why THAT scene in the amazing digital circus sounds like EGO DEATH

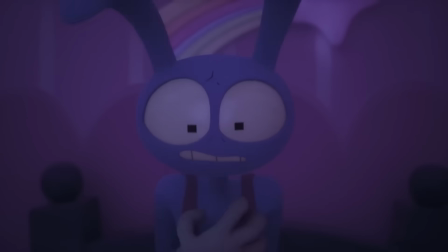(24:32)
only to be interrupted by Pomni ringing the doorbell,
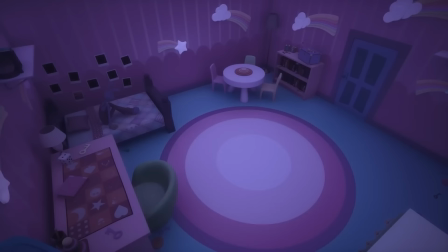(24:36)
immediately snapping Jax out of his transcendental trip as we see his glowing pink and teal eyes.
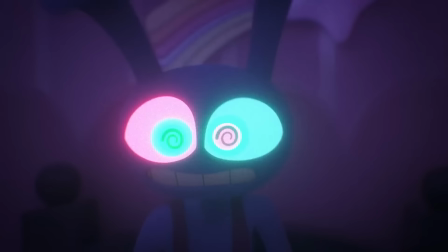(24:42)
The music was a tell that he was ridiculously close to abstracting, and had he been in there for just a second or two longer,
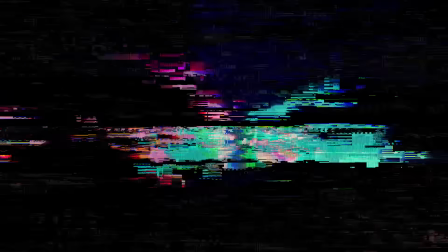(24:50)
he would have been gone. The music in this scene is just one part of an episode that made so many people online want to cry,
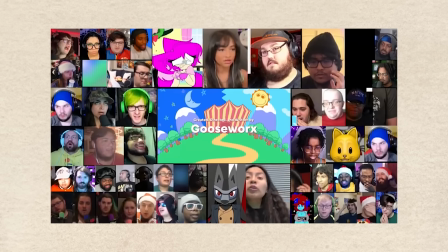(25:00)
puke, curse out Kane, or break their monitors after the batshit insane ending twist.
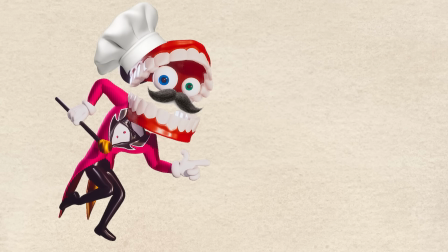(25:07)
But this scene is the first course in a masterful gaslight dinner that is The Amazing Digital Circus Episode 7.
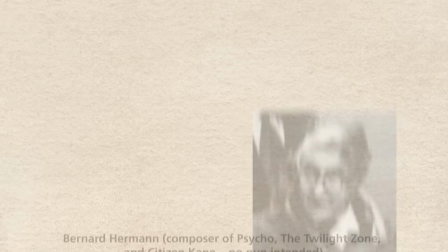(25:14)
Typically in horror and or psychological thrillers, the composer uses the score to warn the viewers.
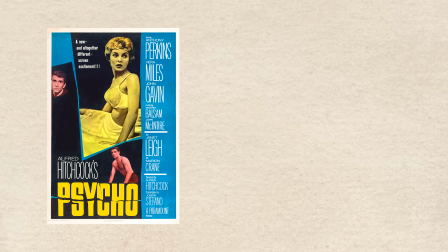(25:20)
Think the Psycho strings, the Halloween piano. Gooseworx and Evan did a full 180 with this and wrote something that you could sleep, chill, rip a bong to. By using this certain instrumentation and the chords that they did,
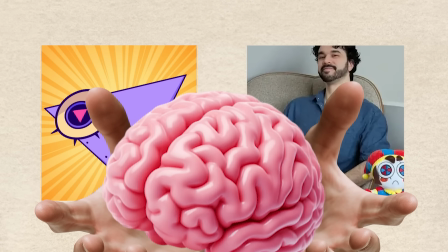(25:36)
they hacked your brain into putting its guard down so that you could have a grand old time with Jax.
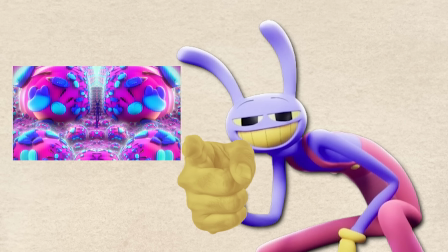(25:42)
You want to stay in this beautiful vast nothingness of fractals and frog and clown heads,
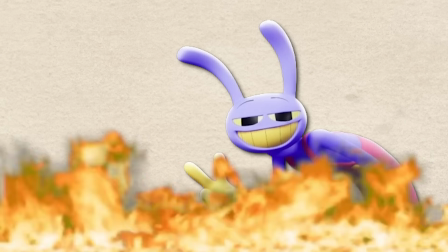(25:49)
and that makes the realization of what's actually happening externally,
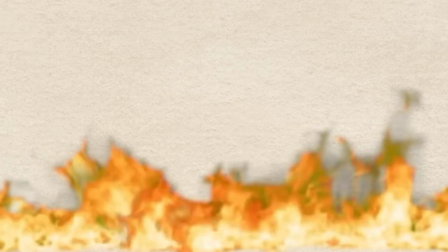(25:54)
the death of his conscious mind, hit you like a ton of shrimp bricks.
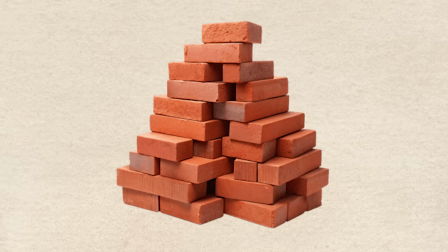(25:59)
Because you were seduced by it too.
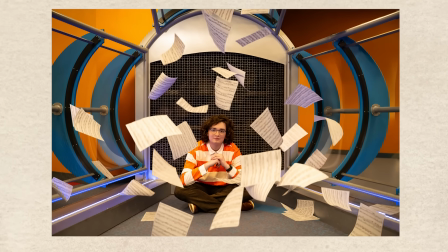(26:01)
I threw a lot of big fancy musical terminology into the analysis, but there is, of course, a deeper narrative reason behind all of it.
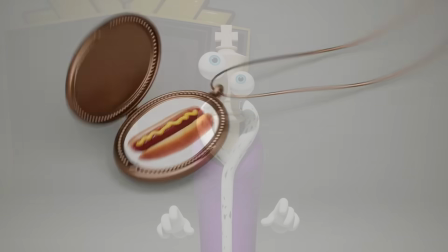(26:10)
This whole episode has so many moments with deeper meanings, it doesn't even scratch the surface. The entire piece is just one big ol' spoonful of juxtaposition soup between major thirds and minor thirds,
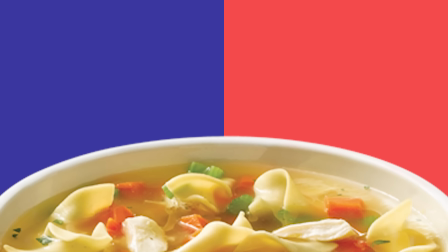(26:24)
augmented versus diminished chords, consonants versus dissonance. That's what it all essentially boils down to. But aside from the technical terms, in a show called The Amazing Digital Circus,
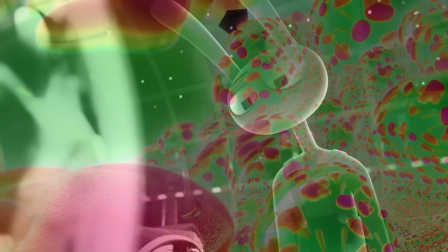(26:37)
with its early CGI charm and fakey MIDI instruments most of the time, the choice to center this scene around acoustic guitar,
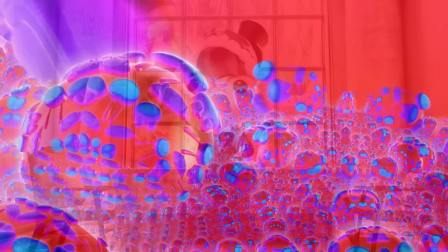(26:45)
piano, strings, and woodwinds feels inherently human.
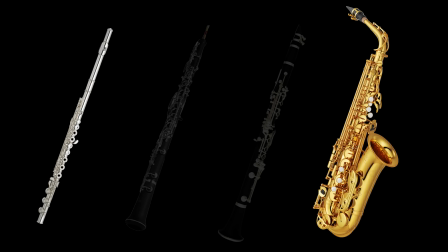(26:51)
Intimate, almost, with those deliberate inner voice dissonances in the winds,
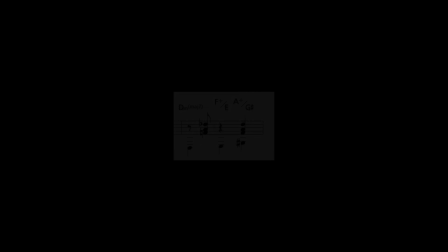(26:56)
impossible guitar tunings, these thick chords that shouldn't work but yet function narratively.
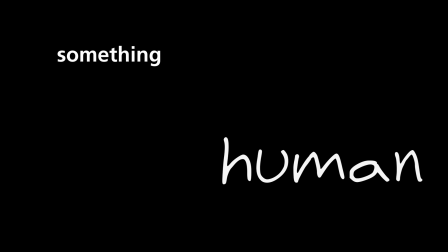(27:01)
It all feels like a broken memory of something human. It fits perfectly with the concept of abstraction.
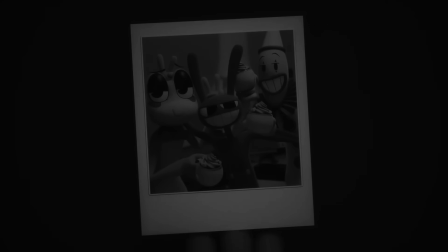(27:10)
You aren't just glitching out, you are losing the last bits of your humanity.
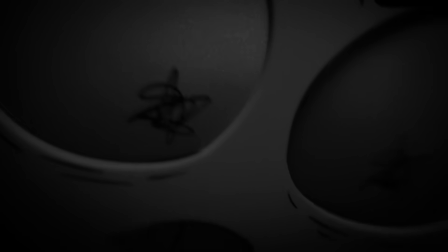(27:16)
Jax never said it out loud at this point in the episode, keywords here,
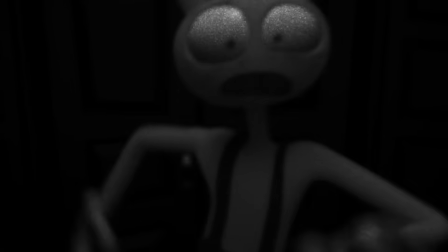(27:20)
but he was ready to stay in the circus forever if it meant being with his friends for all of eternity.
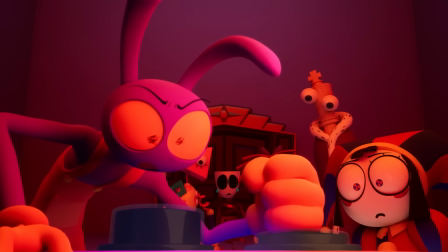(27:26)
The fact that the music never got a clean ending implied that he was willing to be stuck in the
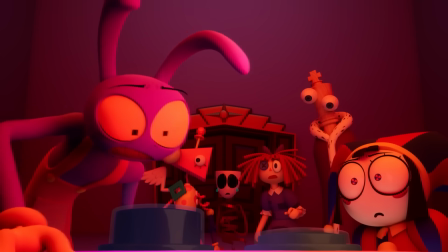(27:31)
circus long before he panicked and pushed the red button revealing Kane's facade.
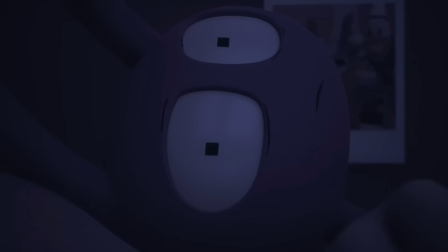(27:36)
But don't take my word for it anymore. Now that you know what to listen for with this scene, here's the transcription in its entirety.